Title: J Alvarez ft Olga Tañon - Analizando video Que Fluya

Aquí tenemos el vídeo de J. Álvarez featuring Olga Tañón que fluya. Este vídeo fue firmado en Loiza Puerto Rico. La alcaldía y turismo de Loiza nos ayudaron un montón gracias a ellos y pues nuevamente este un vídeo que J. Álvarez y Olga Tañón querían muchas personas en él. Nosotros cuando hicimos el scout yo, Josh Papi y Raulo y Guaza, incluyendo a las personas de la día de Loíza, nos ayudaron a buscar lugar y vimos un lugar que era como una aldea,
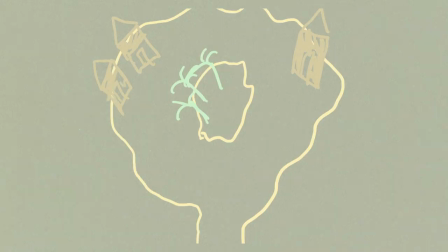como que tenía una entrada y tenía varias casas a los lados, de verdad que era espectacular para la idea que queríamos y ese iba a ser como nuestra pequeña aldea para hacer el vídeo, pero hay muchas cosas que hay que entender, si tenemos 200 bailarines más la producción, el estacionamiento, o sea no pensamos muchas cosas hasta el día de producción, de filmación. Esto fue hecho con la Aria Alexa XT. De parte de la producción de Olga Tañón, querían como unas escenas de carros dentro de todo esto, y pues por eso los créditos empiezan así,
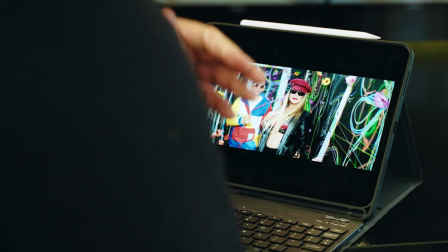como carros de carrera, me entiendes, como Fast and Furious, etcétera. Este fue colorizado por WhatsApp y editado por George Papi.
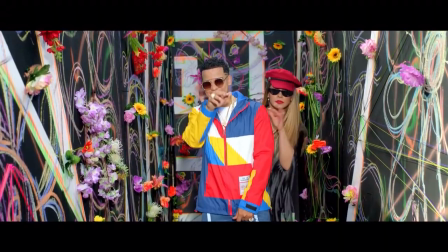Si ven, mira, bien lleno el vídeo, bailarines, muchos colores, muchos colores, muchos colores,
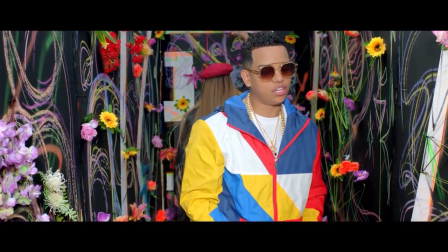y aquí supuestamente está en estudio, aquí pueden ver a Ozuna, mira aquí,
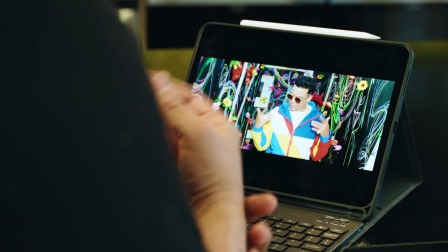Ozunilla, colores, colores, si ven, colores, allá al barrio le gustan los vidrios bien coloridos, en esta parte queremos mostrar que no está en estudio y abre y está todo el mundo en la parte de atrás,
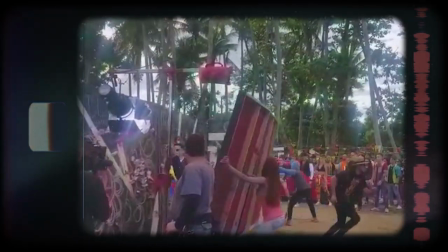miran ahí, pum, está todo el mundo atrás bailando, ellos tenían una coreografía de los 200 bailarines,
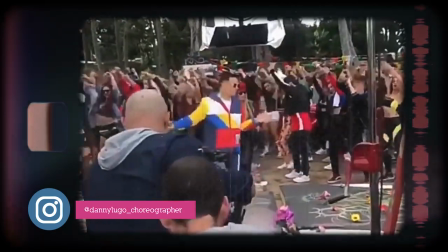creo que se llama Enrique Lugo, es el coreógrafo que consiguió todos los bailarines, Olga Tañón y el grupo de trabajo de ella fueron los que consiguieron los bailarines como tal, y los carros. La historia es que no te quejes, que hay que estar contento hoy día, ¿me entiendes? No hay tiempo para estar quejándose y eso es lo que Olga Tañón canta en esto.
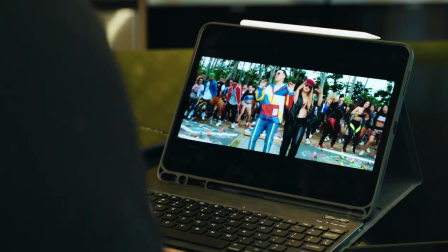Se van aparta ahí y como que llega Álvaro y Olga van a tener un problema y arreglan, está todo bien, se abrazan, muchos bailarines en la escena.
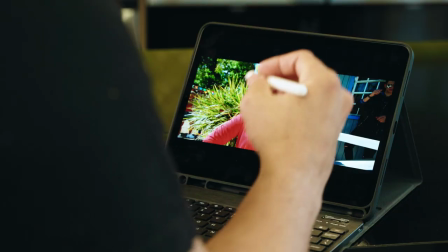En Puerto Rico el sol es bien poderoso y es un poquito complicado cuando tiene la escena bien oscura y bien clara.
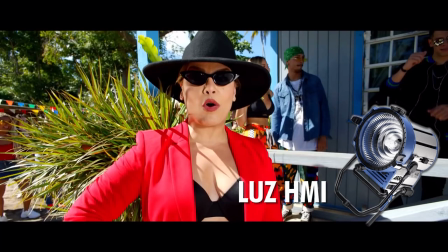A Olga tuvimos que ponerle un HMI de 4k casi en la cara y la tenía la pobre mujer sudando. Yo estaba bien nervioso trabajar con ella porque yo la admiro un montón, ¿me entiendes? Ella es una de los orgullos de Puerto Rico que tenemos y yo y Álvaro estábamos como nerviosos, wow, y ella como que no entendía, ella decía, pero ¿ustedes por qué no? Y nosotros dijimos, mira, la verdad, nosotros estamos nerviosos, porque estamos trabajando contigo y ella, ¡ah, no seas pendejo, dale, vamos a trabajar!
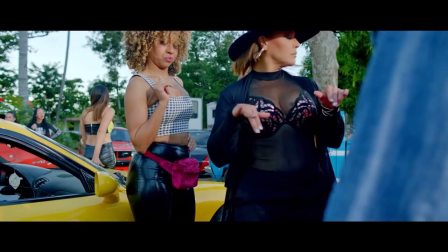Ella es muy cool, muy cool. En esta escena solo tenemos, eran como las 5 de la tarde, tenemos solamente una luz que viene del lado derecho. Si miran bien, Algo que yo hago mucho es el amplio y luego trato de irme bien cerrado con profundidad de campo, todo lleno.
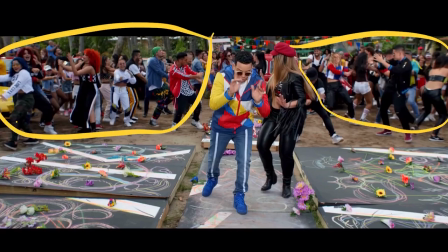Mirar para allá a todos estos bailarines, eso es bien difícil, tú sabes todos los estacionamientos, tuvimos que tener un área entera cerrada, estacional, estacional, hasta las casas.
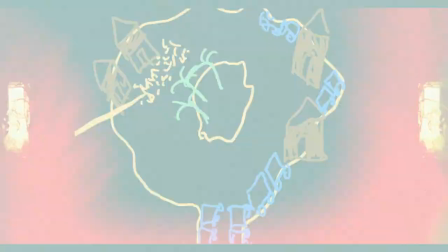Gracias a ello que esas personas de ahí nos dejaron el espacio. Si miras bien todo el mundo está colorido, todo el mundo.
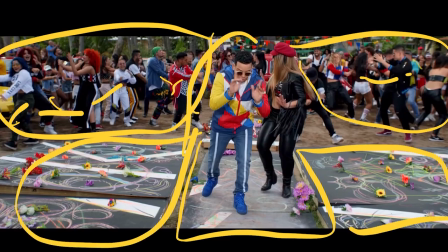Y esta es la escenografía que se nos cayó, porque tiramos al piso y ellos en el medio teníamos tantas estres y tantas personas
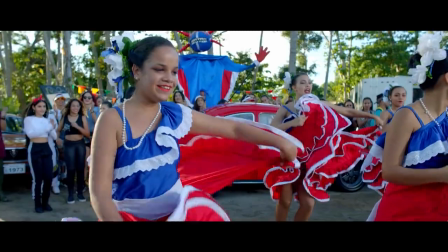que estos bailarines vinieron de dos horas de distancia y los pudimos sacar poco tiempo y esto es bien de puerto rico y pues imagínate porque no teníamos tiempo para filmar
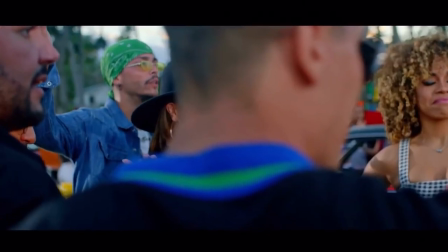a todo el mundo la verdad que había demasiadas personas y ese de verde no es jay balvin se parece esta escena es que la hicimos bien al final cuando no íbamos a ir porque la necesitábamos que era como que estas muchachas están oyendo la plena y la danza de puerto rico como que alguien está tocando y ella cuando ven, ah le encanta y van a bailar, una escena preferida mía del vídeo, están mirando, están tocando, son gente que tocan bien chévere, este vídeo es muy bueno,
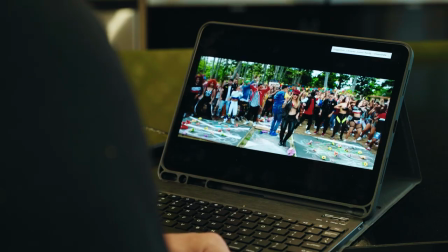a mí me encanta este vídeo, una energía brutal, están ellas bailando, mira de nuevo, volvemos a lo mismo,
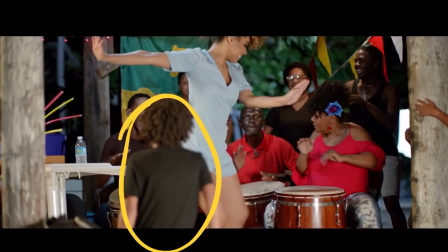todo lleno, mira este niño aquí me está dando profundidad a la escena, aquí mirando, unas manito aquí,
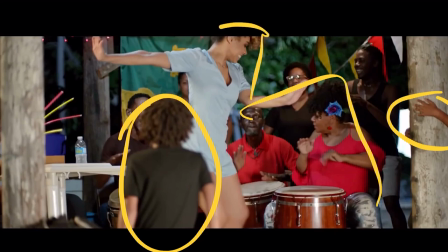esto tocando conga, la nena en el medio bailando, ya es bailarina profesional, una dura,
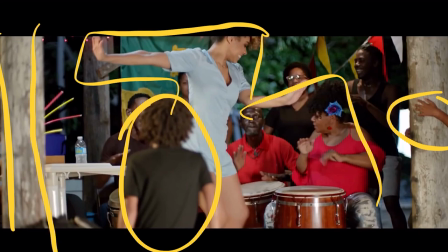entiende, el palo este tiene que ver mucho que esté ahí, no que esté vacío, las banderas atrás, estos bailando, sabes todo, todo, todo. Aquí mira este rol a mí no me molesta porque es bien real, una agüita, la gente toma agua en el mundo, no tiene que ser todo el tiempo champaña.
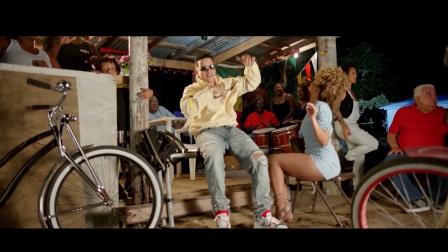Si ven aquí el color de Jay de la ropa, da contraste con el de ella, ¿entiendes? Aquí mira lo mismo, está todo lleno, está todo lleno, toda la escena llena. Este cantito aquí pues está bien nos faltó, pero como está rápido la escena, intencionar poner esto a frente, poner esto aquí para que no se vea esto solo acá atrás.
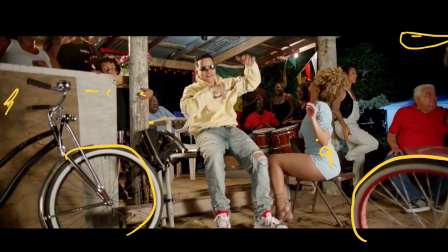Esta escena la iluminamos, aquí de frente teníamos una HMI 1.2 con una difusión al frente y por acá atrás,
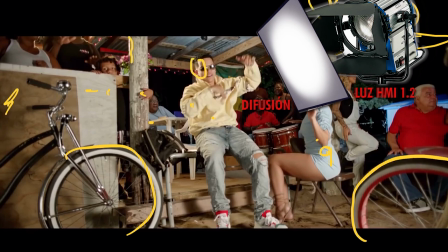si ven aquí esta escena que le da a él aquí un backlight, tenemos un backlight que era un tungsten de 1000 watts,
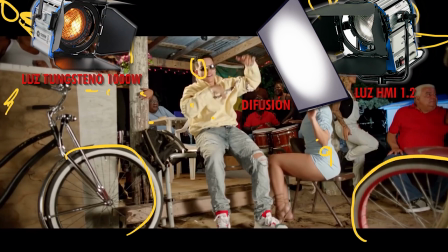como por aquí, y ahí que le está dando aquí, aquí y aquí, si miran bien. y por acá bajito, me acuerdo que Raúl lo puso como una luz quino pequeñita que le daba, si miran bien, aquí da un poquitito,
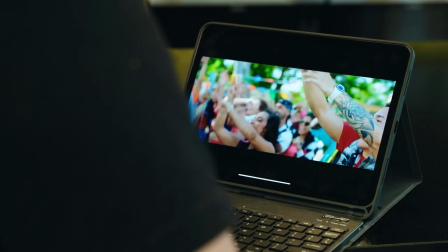siempre la escena llena siempre, buena actitud, buena actitud, el objetivo que queríamos lo logramos como tal,
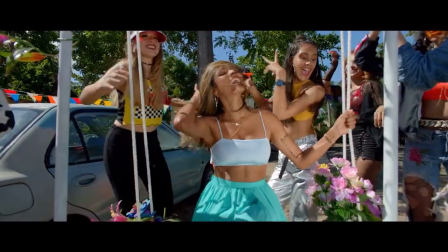muchas caras para que no se molesten conmigo los extras, mira, llegaron muchas horas pero salen todos y yo decía, George,
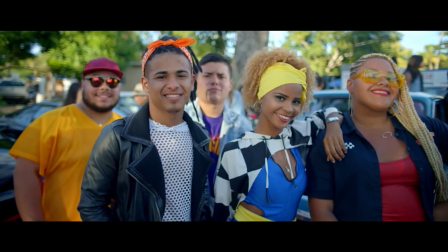ponlo en grupo y en cada grupo y eso fue una escena que yo hice como en 10 minutos, pon este grupo junto, pan grabamos este grupo, pon este grupo junto, pan grabamos este grupo y así seguíamos.
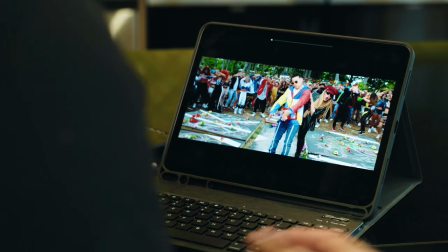Los niños jugando baloncesto en el barrio, un sitio contento y perfecto y ese es el vídeo de Jay Álvarez Featuring del Gatañón que fluya dirigido por José Javi Ferrer.